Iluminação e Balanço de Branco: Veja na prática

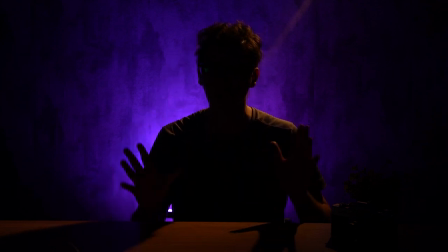248s
Assim, num evento grande, que tem muita luz e tal, ela vai só iluminar só um pouquinho. E eu tenho que aproximar muito do meu rosto para deixar bem colorido e tal.
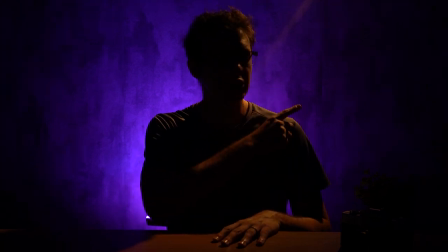256s
Então, eu tenho essa luz de recorte que ela tá nessa direção,
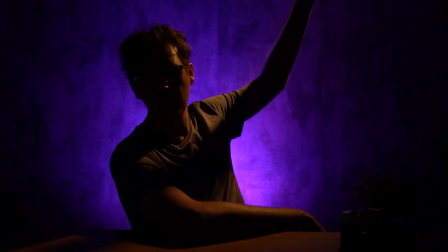261s
igual vocês estão aqui, ó, acompanhando, ela tá 45 graus, um pouco atrás de mim, certo?
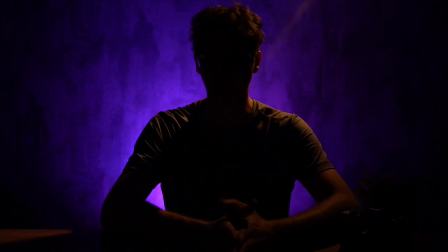266s
Ela tá na parede, mirada para mim, para fazer este recorte. Aí agora, eu vou acender uma luz aqui.
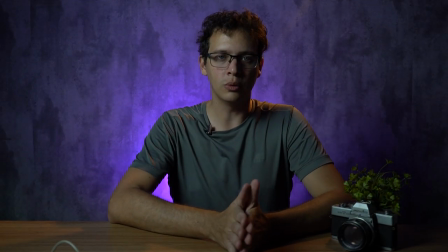274s
Olha só a diferença que ele faz. A gente tá com um softbox ligado aqui na minha direita, certo?
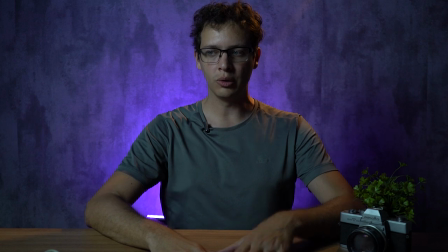280s
Aqui nessa parte. Você tá vendo que a luz, ele tá meio esverdeadinho e tal,
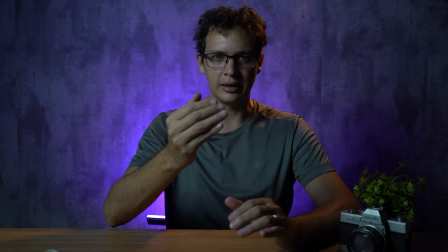285s
porque ele não tá A câmera, ela tá calibrada para um determinado Kelvin.
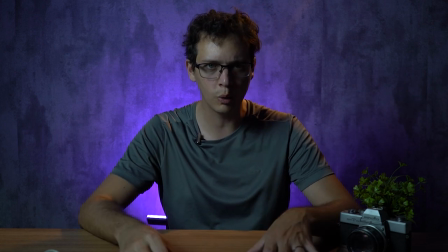292s
Isso aí vocês podem controlar um determinado balanço de branco no celular de vocês ou na câmera de vocês.
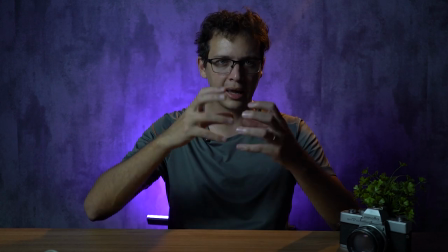297s
Então, ele tá com um pontinho de luz só, ele tá bem fraquinho. Ele tá com duas lâmpadas daquelas de LED de 16 watts conectadas.
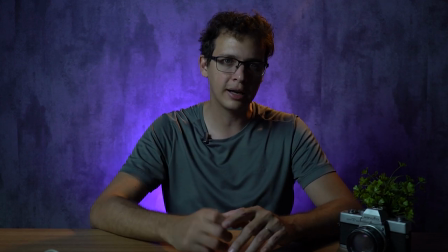305s
Então, tá dando aí 32, né? 32 watts ligado por um softbox que tá em mim.
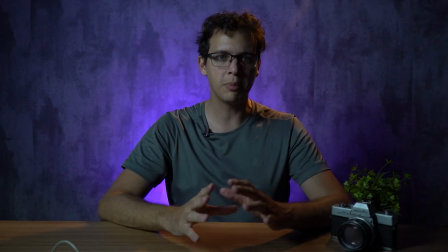311s
Um kitzinho de softbox. Vocês encontram um kit bacana por R$700,
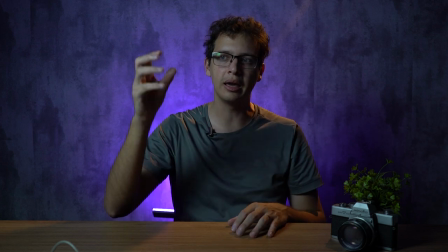317s
que dá para vocês ligarem quatro luzes, e já vem com tripé, já vem com tudo, e é muito legal, sabe?
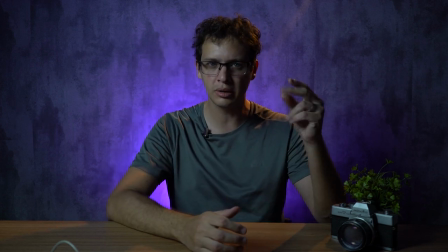324s
Isso aqui, nossa, eu tenho há anos e anos e anos, é o que eu falei, depende do cuidado de vocês.
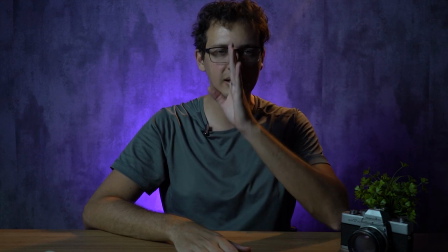329s
Então eu tenho essa luz aqui, tá dando uma olhada na iluminação, como é que ela trabalha, de um lado só?
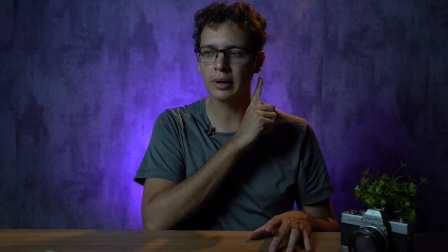334s
Olha do outro lado como é que ele
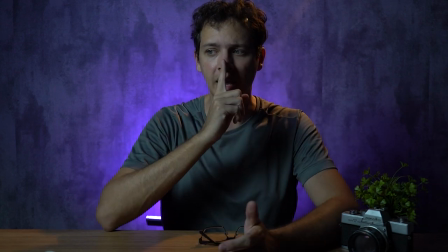335s
tá. E como ele tá mais soft, vocês conseguem acompanhar que ela vai vindo, ela vai sumindo essa luz daqui para cá.
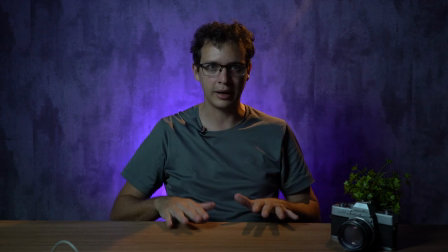344s
Aí agora eu vou deixar ela um pouco mais intensa para vocês acompanharem. Eu tenho duas opções de recorte.
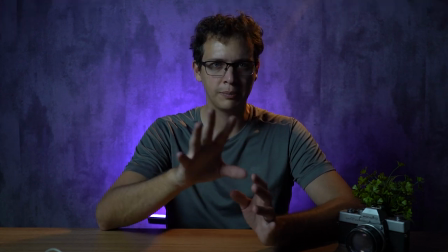353s
Primeiro, as iluminações, para elas ficarem numa posição bacana,
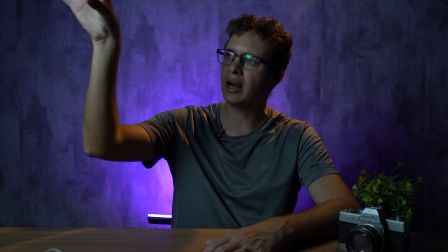357s
cinematográfica, é bacana você colocar sempre acima a um ângulo de 45 graus mirado para mim.
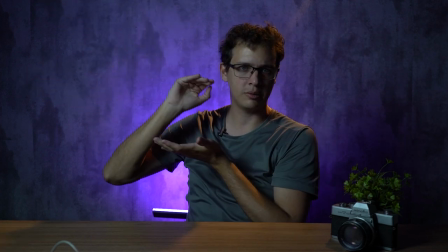362s
Então, esse softbox, ele tá acima aqui, a 45 graus para mim, e aquela tá 45 graus para mim também aqui.
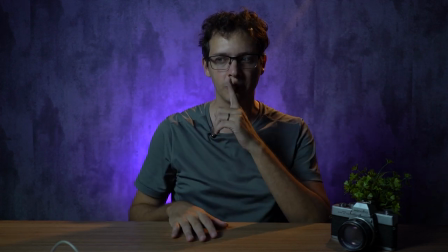369s
Que aí ele traz esse tipo de iluminação. Por quê? Por que o 45 graus? Deve estar se perguntando.
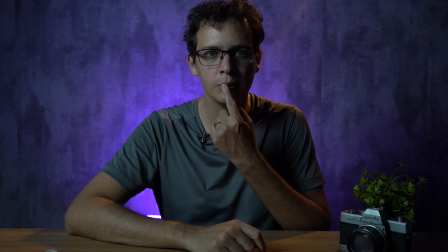374s
Porque ele vai trazer determinadas sombras aqui no meu nariz, na minha boca.
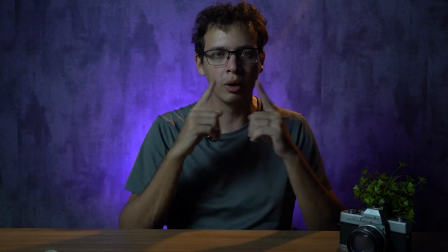381s
Ele vai dar papada ou não, ele vai me deixar gordo, ele vai me deixar magro, ele vai afinar o meu nariz, ele vai engordar, de acordo com a iluminação que você for trazendo.
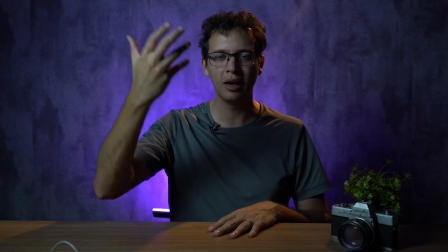390s
Então a gente deixa em 45 graus porque é próximo da luz do
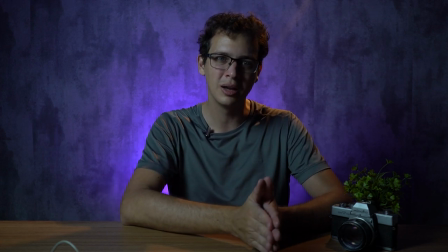395s
sol que o ser humano tá acostumado a conversar com as outras pessoas lá fora na rua.
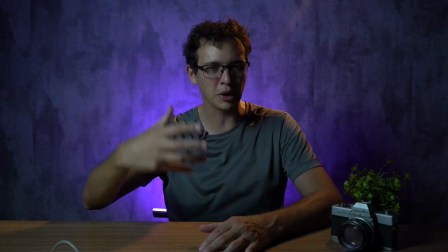400s
Então a luz, ela tá mais ou menos a 45 graus próxima de você, e é um ângulo bem mais comum,
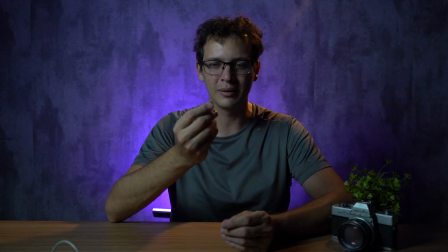406s
um ângulo bem mais mais plausível, que você já está acostumado a ver.
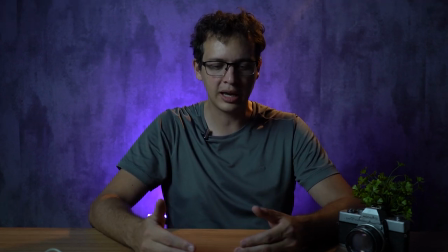411s
Eu vou dar algumas ideias de perfis que vocês podem fazer. Se você quer uma luz mais flat, uma luz mais chapada, o que que é?
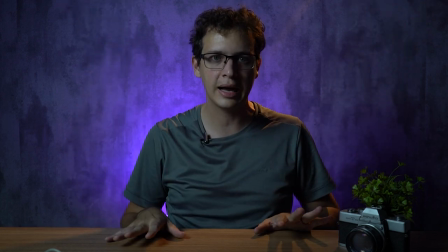419s
Uma luz mais uniforme, você liga todos na mesma intensidade, que aí você vai ter um aqui e o outro aqui, e ele vai deixar completamente liso o seu rosto.
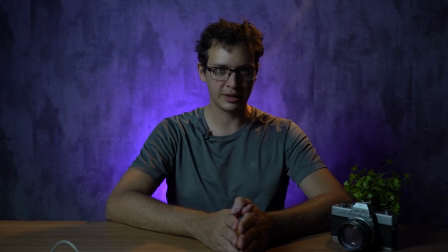427s
Ó, eu vou tirar essa luz de recorte para você ver a diferença que ela faz. Vamos lá. Olha a luz de recorte.
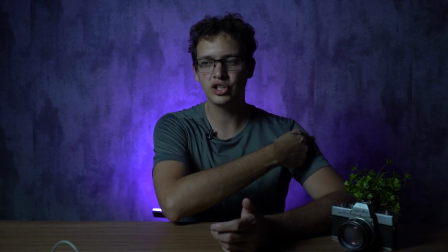432s
Olha a diferença que ela faz. Tá acompanhando? A luz de recorte, ela consegue me destacar do fundo.
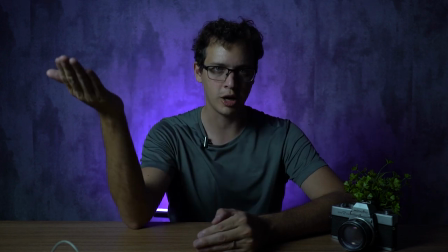439s
Por isso que é chamada de luz de recorte. É uma luz que ela fica,
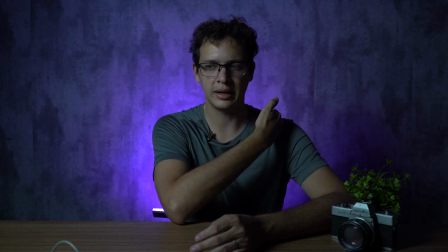444s
vamos dizer, ou próxima aqui, né, do meu ombro, do meu cabelo e tal,
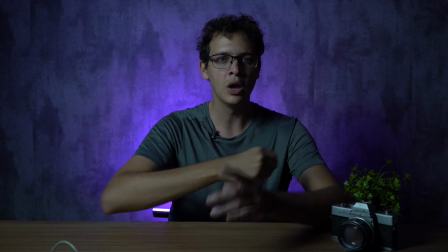450s
e aí nesse ângulo que eu comentei com vocês para destacar, ou você pode fazer uma segunda opção caso você não tenha.
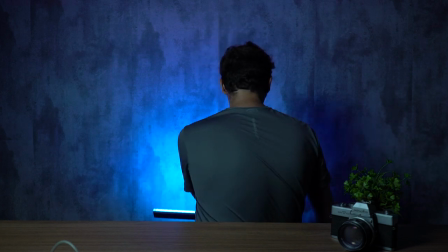457s
Eu posso pegar essa luz de fundo, vamos fazer isso? Vamos subir ela, eu vou levantar ela e vou virar ela para mim.
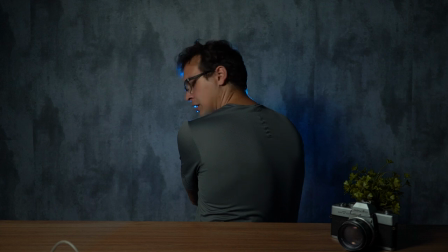465s
Deixa eu mudar a cor. Beleza. Vou virar essa luz para mim e deixa eu voltar no roxo para a gente pegar ele aqui.
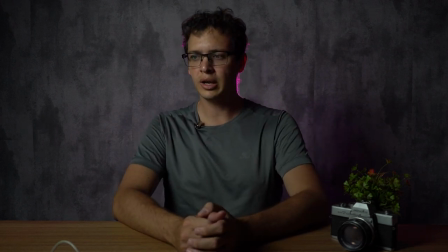475s
E volto ele para mim aqui e deixo ele aqui atrás. Ele funciona como um recorte também.
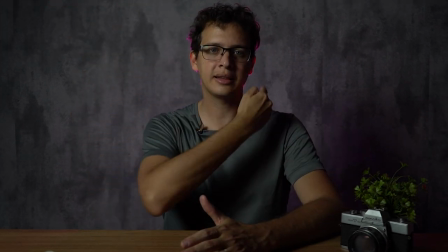480s
Ali, só que acontece? Eu tenho essa luz branca que ela tá vindo para cá e ela tá consumindo essa luz roxa, mas olha aqui próximo do meu pescoço.
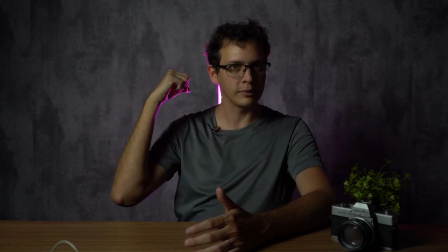489s
Quanto mais forte essa luz, mais ele consome a de trás. Vamos mudar a cor da de trás pra gente ver? Vou pegar um tom azul.
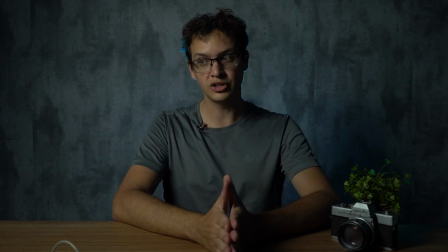496s
Um tom azul, ele já muda um pouco. E o que eu posso fazer?
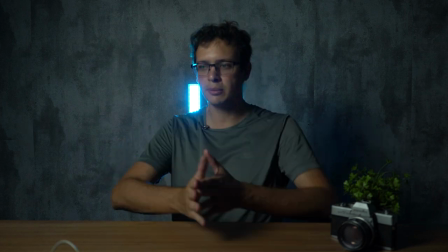499s
Aí eu posso pegar essa luz e posso deixar ela um pouquinho mais para lateral e posso para tentar encaixar.
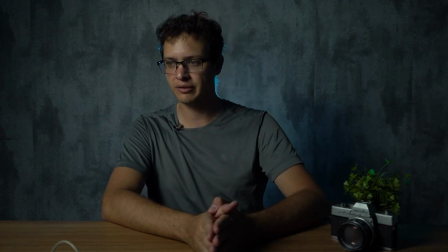505s
Deixa eu ver se vai ficar bacana.
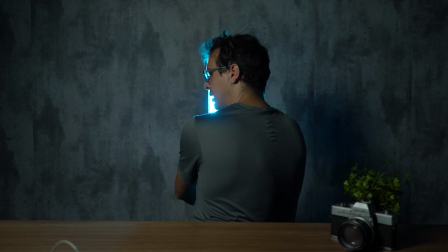507s
Posso pegar ela e posso aumentar um pouco a altura dela, de repente, para tentar ficar mais próximo daqui da parte de trás, tá vendo?
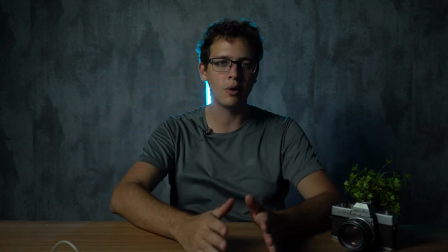514s
Ele vai criando uma aurinha e tal. É ok, tá? É ok.
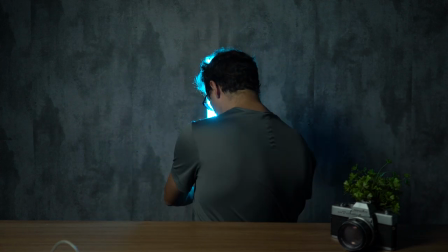518s
O ideal é você ter uma luz de 45 graus, porque olha só, eu vou pegar essa mesma luz e vou deixar ela numa altura bacana, certo?
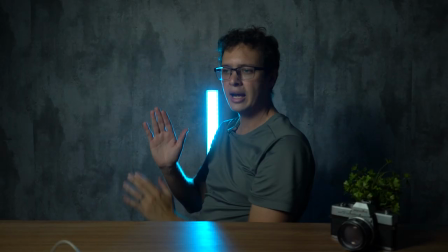527s
Eu tô subindo ela e eu vou deixar ela. Eu vou deixar ela numa altura bacana e vou dobrar ela
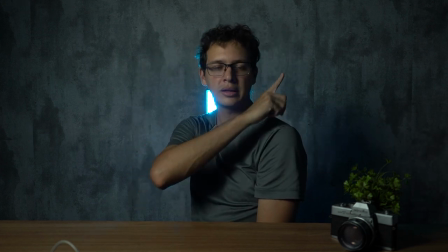533s
para 45 graus e vou colocar na mesma posição que tá aquela lâmpada amarela que eu tava mostrando.
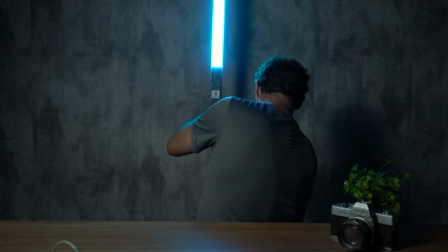540s
Então vamos lá, a gente sobe ela aqui. Vou fechar. Vamos subir um pouquinho mais.
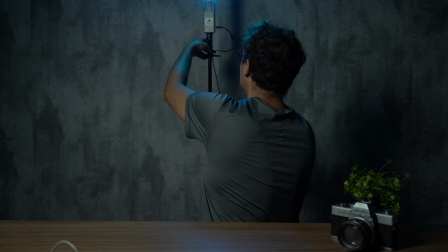547s
Sobe mais. Beleza. Aí agora eu vou descer ela aqui.
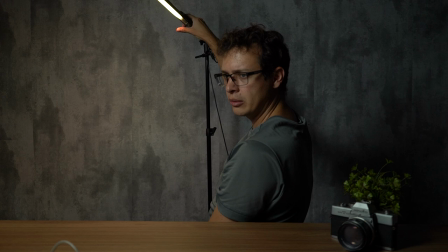552s
Vamos virar ela. Ó, isso aqui é uma luz 45 graus, tá? Igual a de abajur.
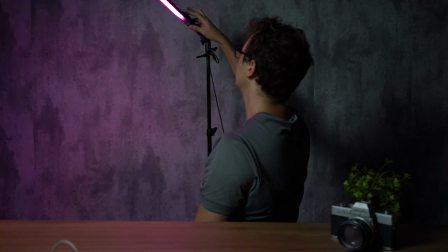557s
E vamos deixar ela naquele tonzinho roxinho. Cadê esse tonzinho mais rosinha?
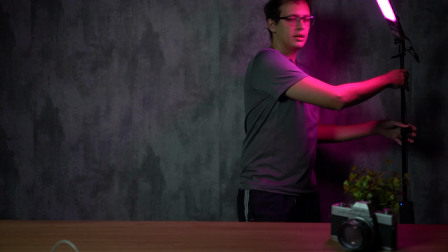563s
E vamos colocar ele a 45 graus de mim.
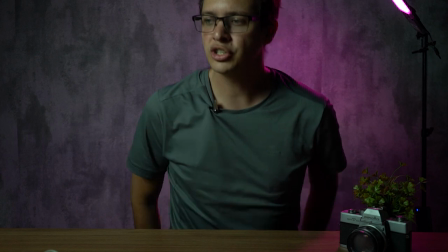568s
Opa, legal. Agora a gente tem a lâmpada, tá aqui a 45 graus.
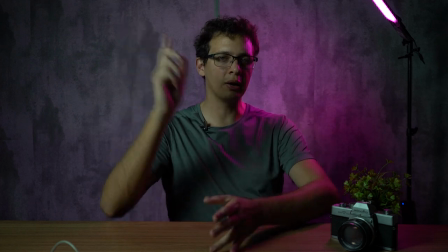574s
Olha a diferença como é que ele faz com recorte. Eu vou apagar a luz branca para vocês visualizarem.
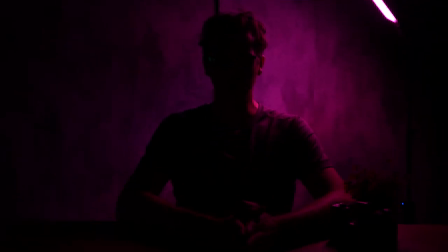579s
Eu apaguei a luz branca só para vocês visualizarem aonde que ela tá interferindo. Aqui ela tá um pouco lá atrás, ela tá pegando um pouco em mim aqui. Eu vou virar ela mais pra mim, ó, pra não pegar tanto no fundo.
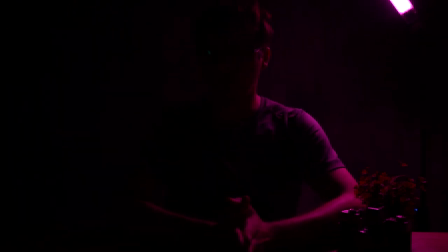592s
Vamos deixar mais pra cá. Olha, olha aqui o tanto que ela tá influenciando. Ela tá a 45 graus? Tá. Se eu conseguir colocar ela mais alta, fica melhor, tá? Vai ficar bem melhor. Por quê? Porque ela vai iluminar mais aqui a minha mesa, vai iluminar meu braço, vai iluminar esse canto.
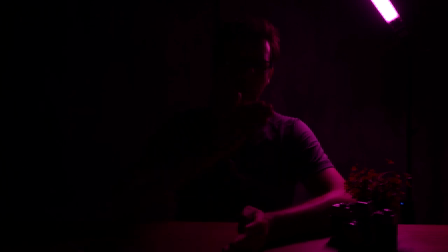607s
Então é chamado de luz de recorte porque ela recorta você do fundo, tá?
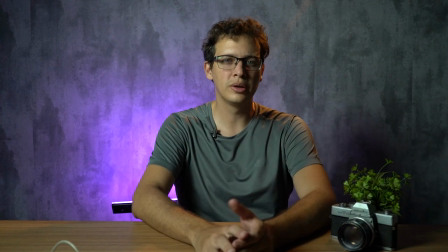612s
É pra isso. Eu liguei as quatro luzes do meu softbox, são quatro lâmpadas de 16 watts.
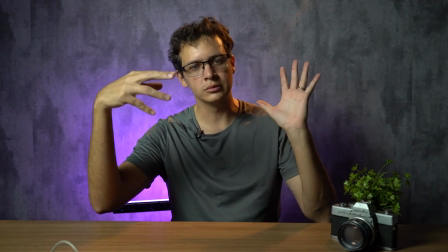619s
É a mesma coisa se você deixar quatro lâmpadas e você colocar um papel na frente, sabe?
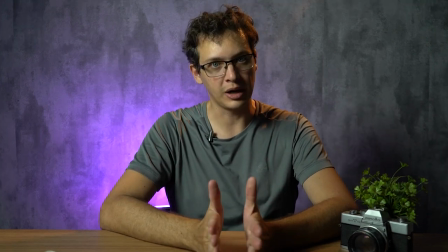627s
Aquele papel manteiga, alguma coisa assim para ele dissipar. Então ele já fica bem mais forte, mas ele ainda traz esse ambiente um pouco mais...
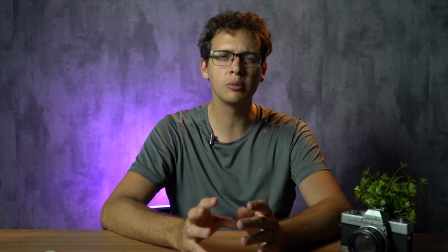636s
talvez mais um pouco mais misterioso, um pouco mais, mais cinematográfico.
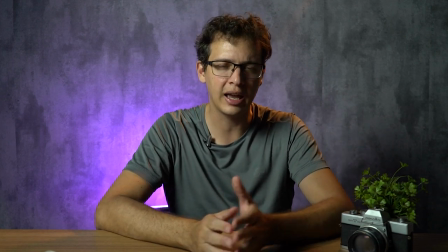641s
A gente já está quase chegando já naquele tomzinho que a gente quer. Ele dá uma seriedade, ele traz um formato diferente.
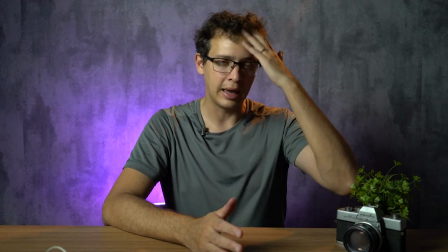650s
Estou tentando lembrar a palavra certa. Ele fica mais...
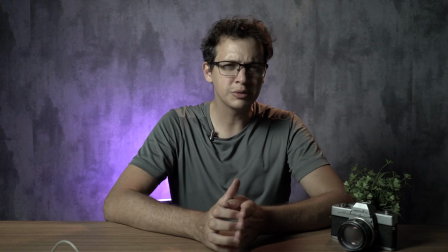655s
Não é misterioso, eu vou lembrar a palavra correta.
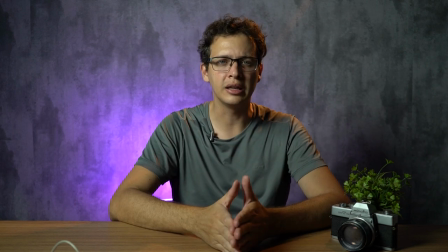660s
E vocês veem que ele já está um pouco mais suave também, seguindo aqui. Então, já esse aqui é um modelo.
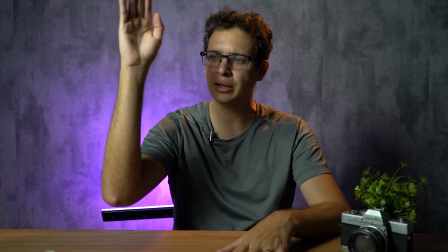666s
Agora eu vou inverter. Por que que eu acendi essa e deixei essa aqui de recorte?
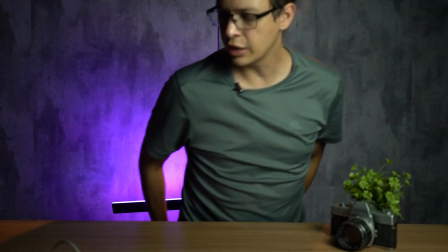672s
Vamos inverter para vocês verem o que que vai acontecer? Agora, o que que eu fiz? Eu mudei a minha luz.
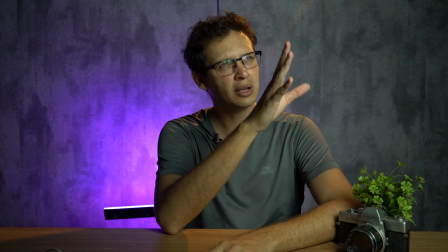678s
Essa luz aqui, ela tá 45 graus, na verdade ela não tá tão para cima,
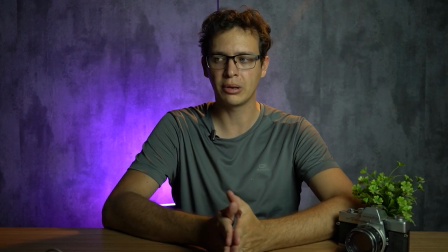683s
ela tá um pouquinho mais embaixo, mas dá para vocês terem mais ou menos uma noção. E o meu recorte tá deste lado aqui.
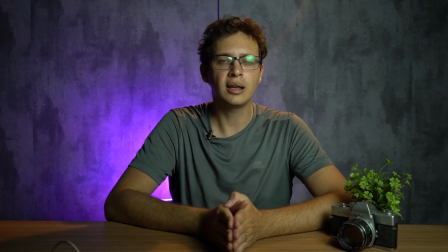690s
O que que tá acontecendo?
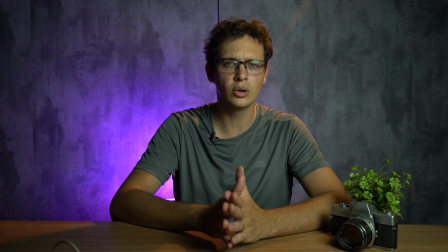692s
Vocês estão vendo que tá um pouquinho diferente do que do outro jeito, com a luz que ela estava aqui?
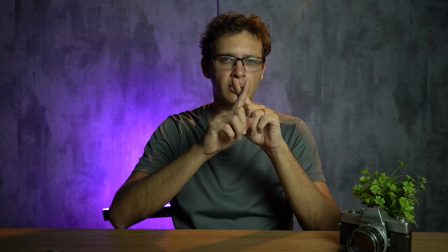699s
Porque se eu fizer nesse formato cruzado, fica mais interessante do que...
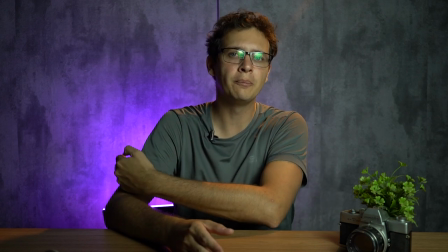704s
Porque tem um lado meu que não tem iluminação nenhuma. Então aqui não tem iluminação, aqui não tem iluminação.
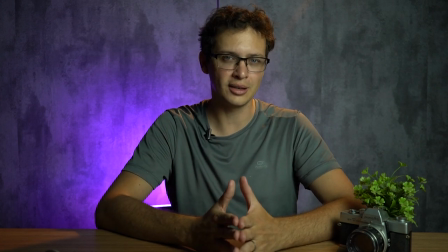709s
E aí ele dá essa sensação esquisita, igual vocês estão acompanhando.
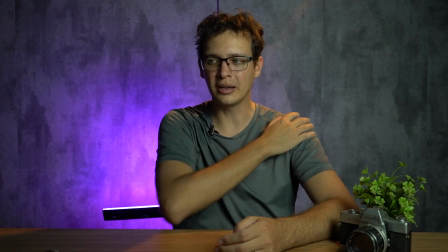714s
Que eu tenho uma luz pegando aqui, a outra luz pegando aqui, essa outra luz... Deixa eu até esconder isso aqui, ó.
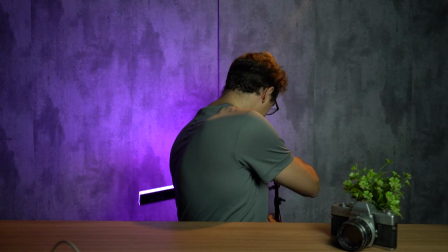720s
Jogando mais aqui pro fundo. Opa. Vamos colocar ele aqui, vamos deixar esse aqui mais próximo.
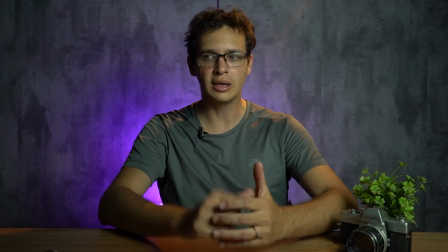727s
Aí, beleza. A outra luz aqui do fundo, e é isso.